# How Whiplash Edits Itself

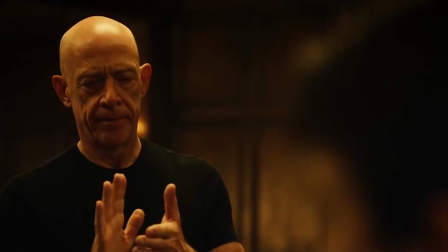0s You're rushing. Here we go.
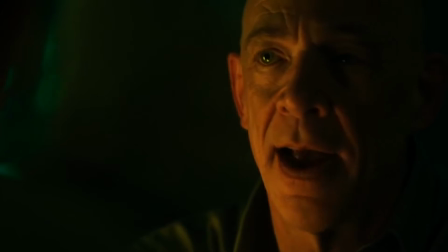4s
Whiplash is a film about power. J.K. Simmons' character Terrence Fletcher controls everything.
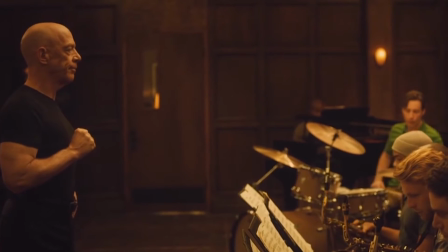9s
The music, Miles Teller's character Andrew, the other musicians. But there's one aspect of the film he has absolute power over.
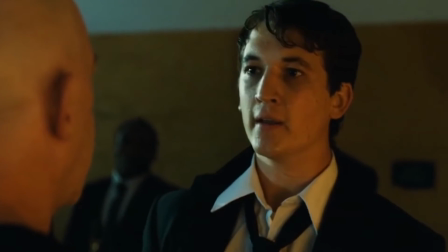17s
The film itself.
It's my part. It's my part, and I decide who to lend it to.
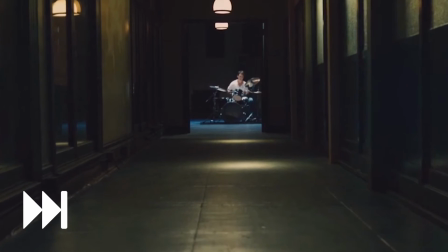24s
When we are first introduced to Andrew, he sits at the drum kit, separated from the world.
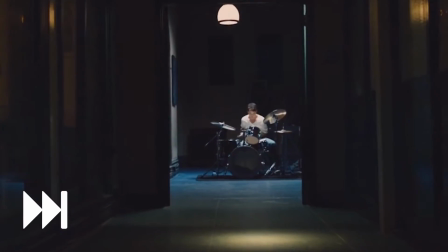29s
The camera floats down the hall toward Andrew without any cuts.
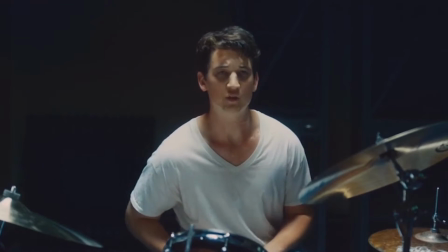32s
But as the scene progresses and Fletcher enters, the scene jumps from a shot of Andrew to a shot of Fletcher after almost every line of dialogue.
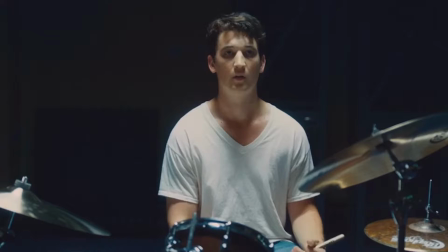41s
And as Fletcher begins directing Andrew in what to play, the cuts happen quicker and quicker as we watch Fletcher clap quicker and quicker.
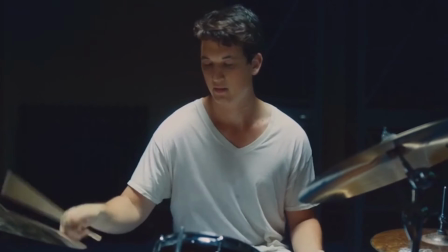49s
We're not even 2 minutes into the film, and already Fletcher has control of 1.
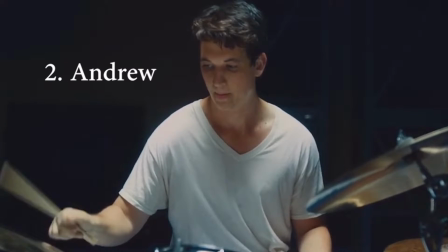53s
The music, 2. Andrew, and 3. The pace of the film itself.
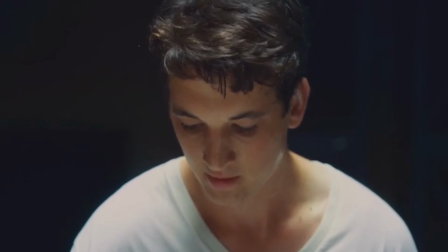61s
It's only when the camera reverts back to Andrew that we learn Fletcher has left the scene.
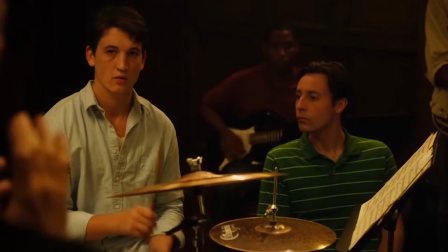66s
The famous rushing or dragging scene plays out in a similar way. Andrew plays the drums and the scene cuts normally. But the moment Fletcher stops the music with his hand, the shot cuts to him.
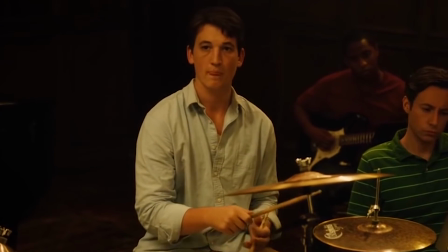77s
The music is diegetic, meaning it is in the world of the film. But something begins to happen as the scene progresses.
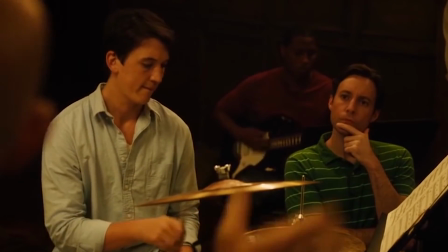84s
Listen to the music and note when it stops.
Not quite my tempo.
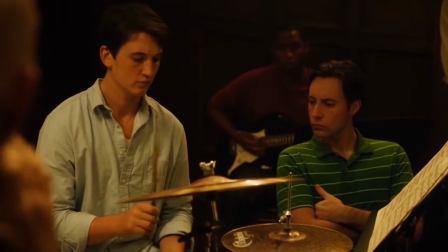90s It's all good. No worries. Here we go.
He is editing the film within the scene. Watch his hand stop everything.
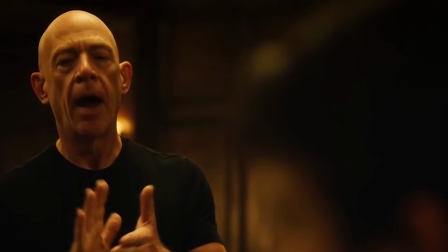97s
Andrew stops playing, the music immediately halts, and the shot cuts to another shot.
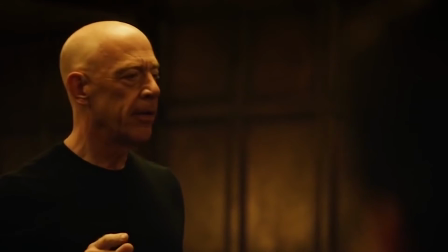102s
He has complete control.
Dragging just a hair.
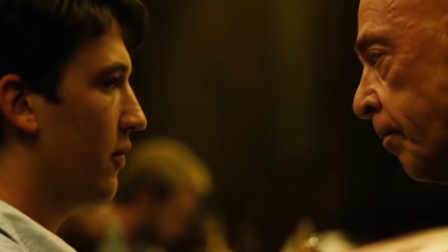108s
Even when he slaps Andrew a little later, the film cuts exactly on his slap.
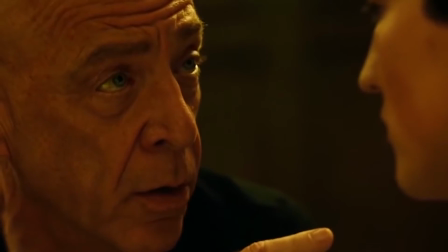112s Was I rushing or was I dragging?
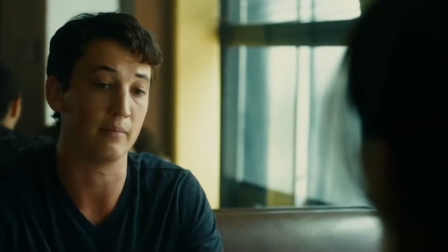115s
Director Damien Chazelle and editor Tom Cross also use other scenes in the film to highlight Andrew's lack of control in his life.
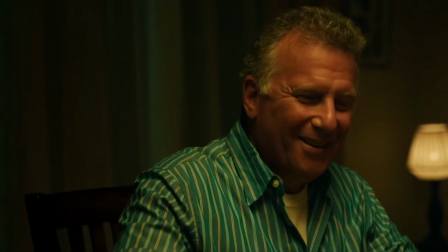122s
His family thinks his dreams of being a great drummer are a joke, so when we see him at the kitchen table trying to explain his recent success,
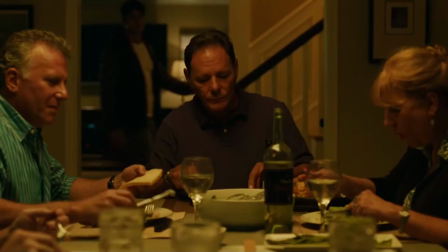129s
Chazelle and Cross use this moment to cut away from him and show that no one is paying attention to him.
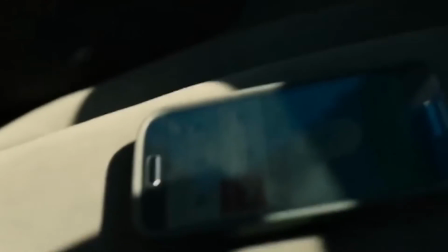135s
Or when Andrew gets in a car crash on the way to his performance, Chazelle and Cross let the accident play out in one shot instead of cutting around.
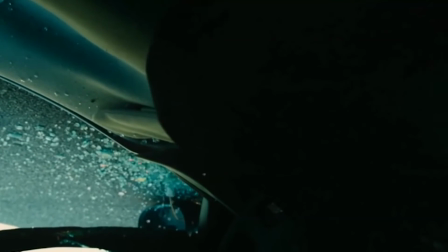144s
This strengthens the impact of the moment and further shows Andrew falling apart.
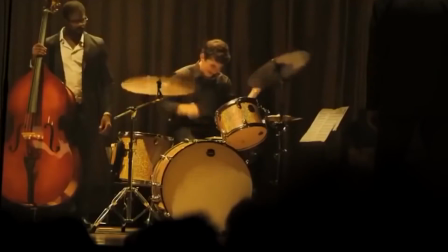149s
But when he is offered one last chance to play for Fletcher, something changes.
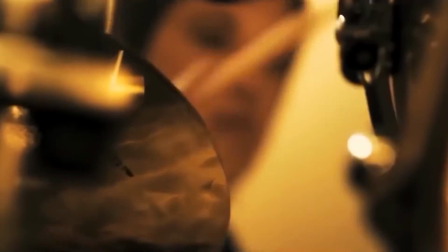154s
Not only in Andrew's character, but in the power dynamic of the film. You remember this motion from earlier.
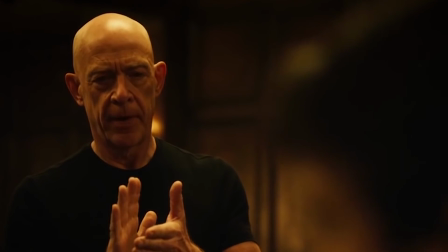160s
Watch what happens when Fletcher does that same motion now.
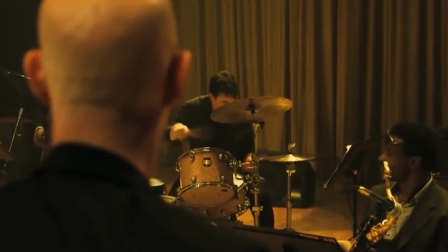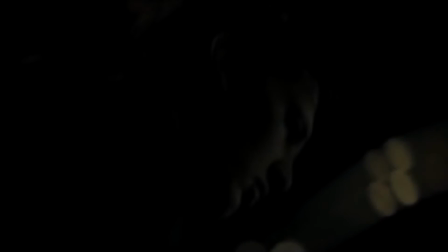173s
Now, Andrew has the power. He controls 1. The music, 2.
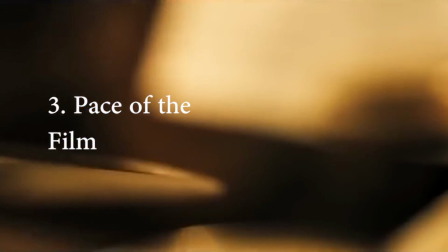179s
Fletcher, and 3. The pace of the film.
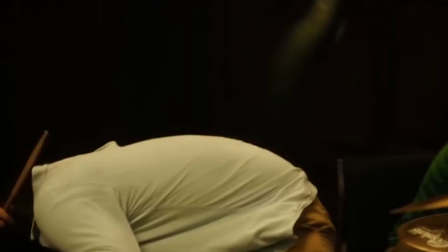186s
We need to think of editing as another opportunity to convey the specific motives our characters have.
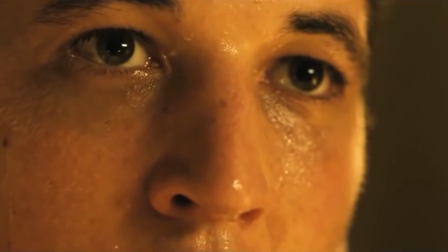192s
If we use the editing bay to reimagine our stories, maybe we can highlight the theme in a way we didn't expect.
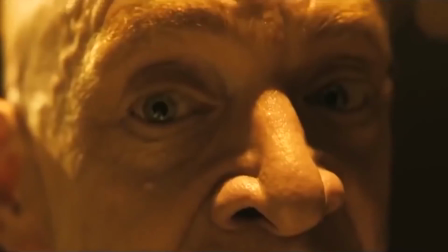199s
Or we can just let our characters edit it themselves.